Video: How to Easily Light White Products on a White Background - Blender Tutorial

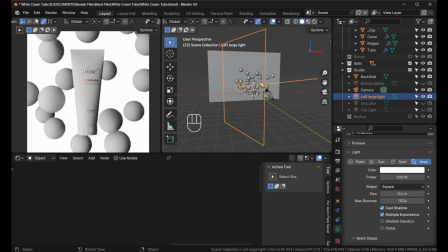And what you notice still is that if you look on the right side here, you could still see the silhouette, especially on the right side here where is that shadow.
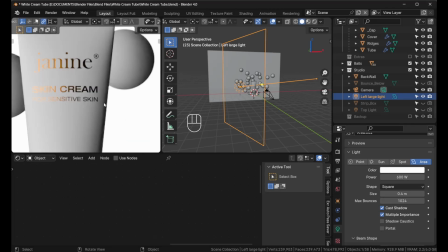We don't want to be that dark, but we want to maintain that edge, alright, so that we can have that separation from the background.
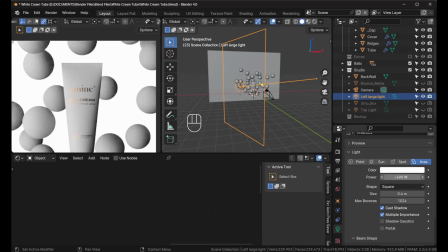And you notice the light is not too powerful. If it is, we set this to something like 2000.
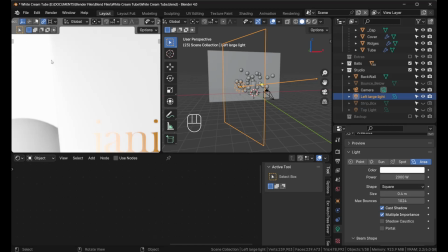Then right away it's competing now. This is competing with the background. And that's why I set it to like 600.
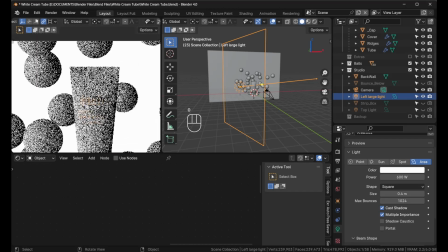Alright. So now it's not competing because it's not pure white like the back.
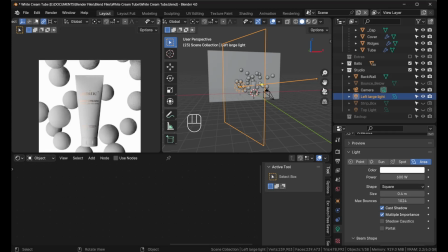So on the right hand side, what I did, I actually added my strip box.
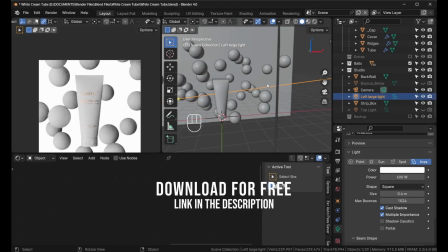So let me show you the strip box. Let me put it to material preview on this side.
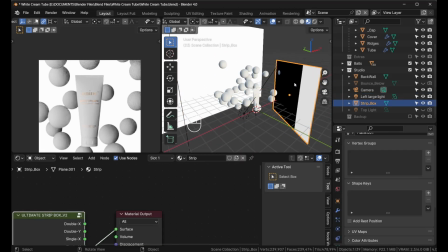And you'll notice here, let me select on it. there I have my strip where, notice the black is to the back and I have this white here.
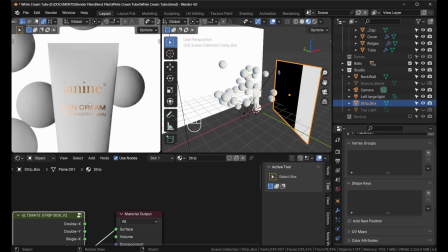So the white is affecting the label because this is a glossy, as you could see, a sort of shiny metallic label.
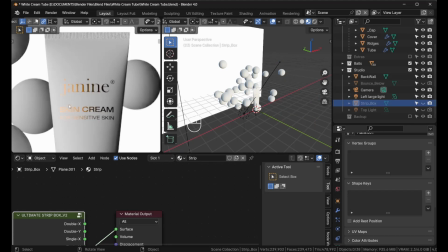Let me turn it off again. You notice that this lights up really nicely, but this is dark and we want to see this nice cool label.
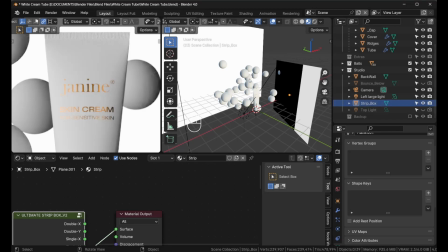So I added the strip box and the power is not set to high at all.
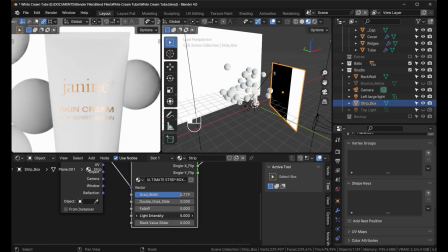The intensity is just set to 1. So it's not too strong like that. That's a personal preference.
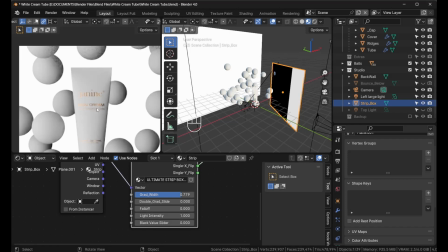You could do that if you would like. But in my case, I just had a reflection. Matter of fact, as I did that, it looked really nice.
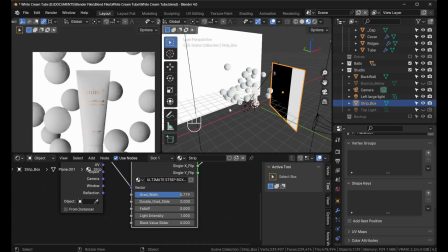Nevertheless, you will work to suit. But I still think this is a little dark. So that is why on this strip box, I've added this version 2. I've added this black value slider. So watch carefully.
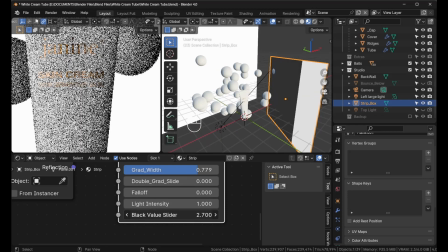In this black value slider, it will turn sort of gray and sort of open up the shadows a little bit.
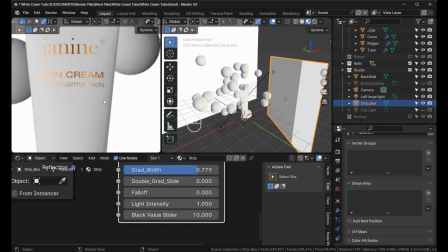Again, it's still maintaining the edge and that's creating the separation. I still want this image to be a little brighter.
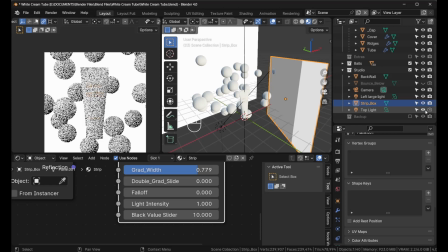So what I did, I created a top light. And this top light just filled this a little bit.
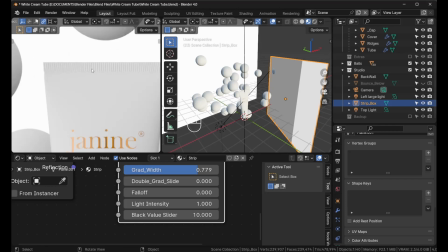Now, it didn't take away none of the shadows, neither the top here, because let me scroll in, because we've seen those ridges really nicely. Let me turn it off and turn it on. Just lit the top there, but it just filled the scene, make it a little brighter.
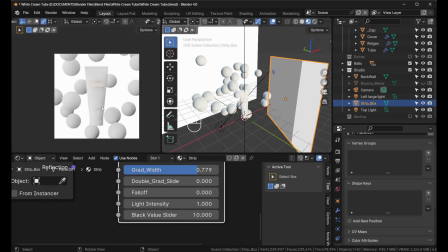And if you wanted to make it even more area, we have to pay attention as long as we don't lose the edges.
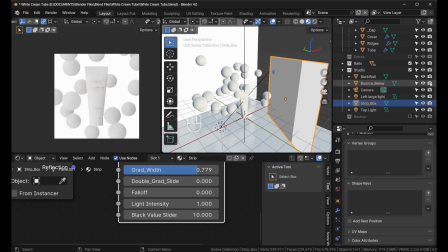I've added a bounce below. And in this case, it just filled the scene really nicely. We could do that, or let me show you another option. So we could turn off that bounce below.
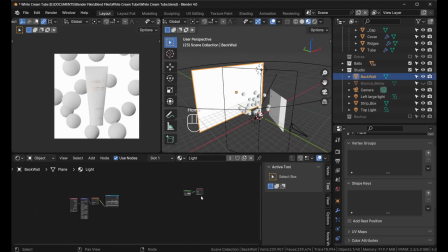And with this play in the background selected, what I did, I actually created this gradient to the back. It's easy now. If I plug this gradient here, the middle here is a little brighter. So if I turn it up, you see the difference.
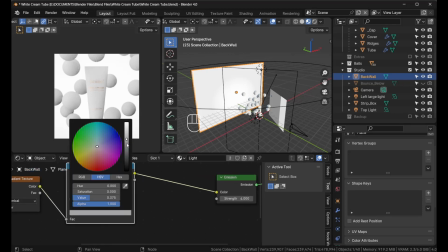Or I should, matter of fact, I should increase the black on this so you could see the difference in that gradient.
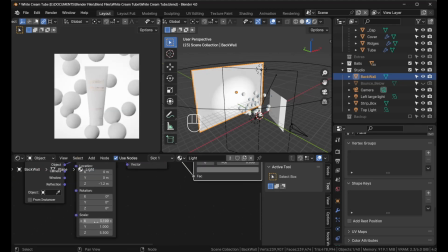All right, and of course you could manipulate this here, and that's how you could create your gradient. But that is optional. This video is focusing on the white on white.
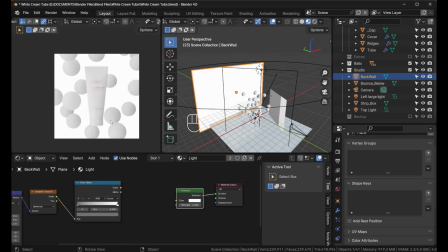All right, so I have the bounce to the bottom there. It fills that scene really nicely.
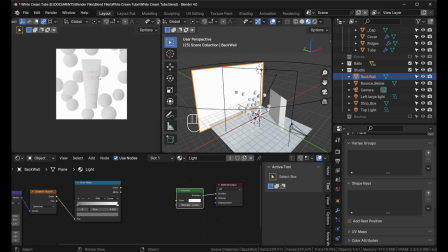So let me recap again, because this is our final render. We could press F12 and we'll have a nice render.
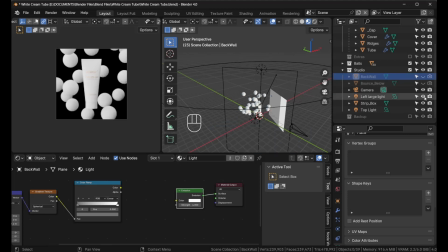But let me recap, and I will add the lights a little differently. So you see that nowhere along the way did we lose our edge.
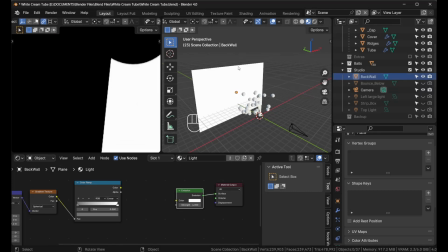So if I enable the back wall, all right, remember there's no bleed on the edge. And if I add the strip box to the right, you notice that?
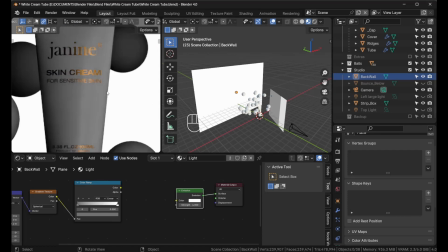It just lights the side, but we still have that dark edge there.
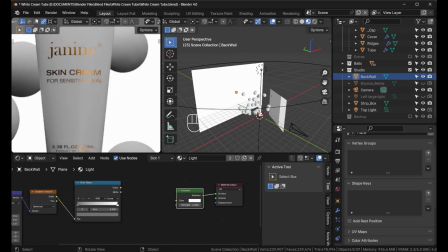Even if I enable the top light, all right, the top, yes, nothing there is lost.
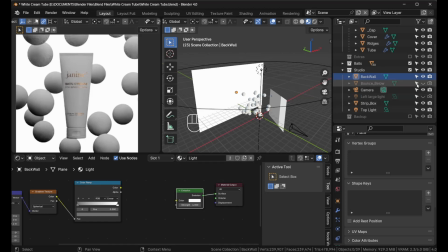The edges are still there. If I enable the bounce below, the edges are still not lost.
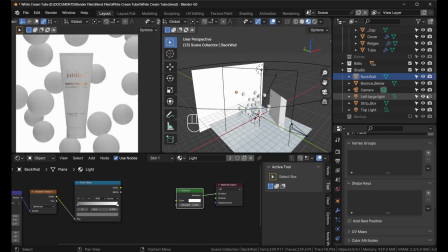And if I enable the large light, it's still not lost.
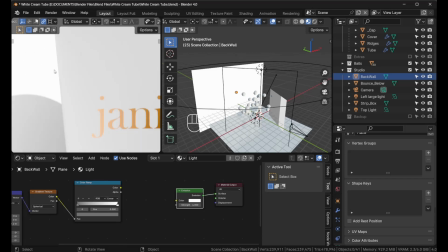Even if it's light in this side, it still could be able to separate from the back, because this is pure white and this is not, because of how we are lighting it.
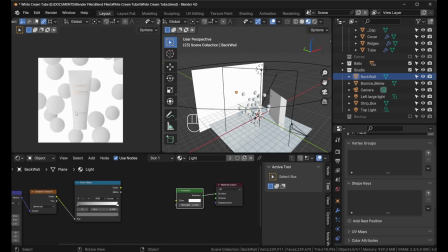Alright, so that is how you're able to light product renders white on white background professionally. And of course you could tweak to suit, but as long as you could define the edges, and we could do that, you saw it in this video.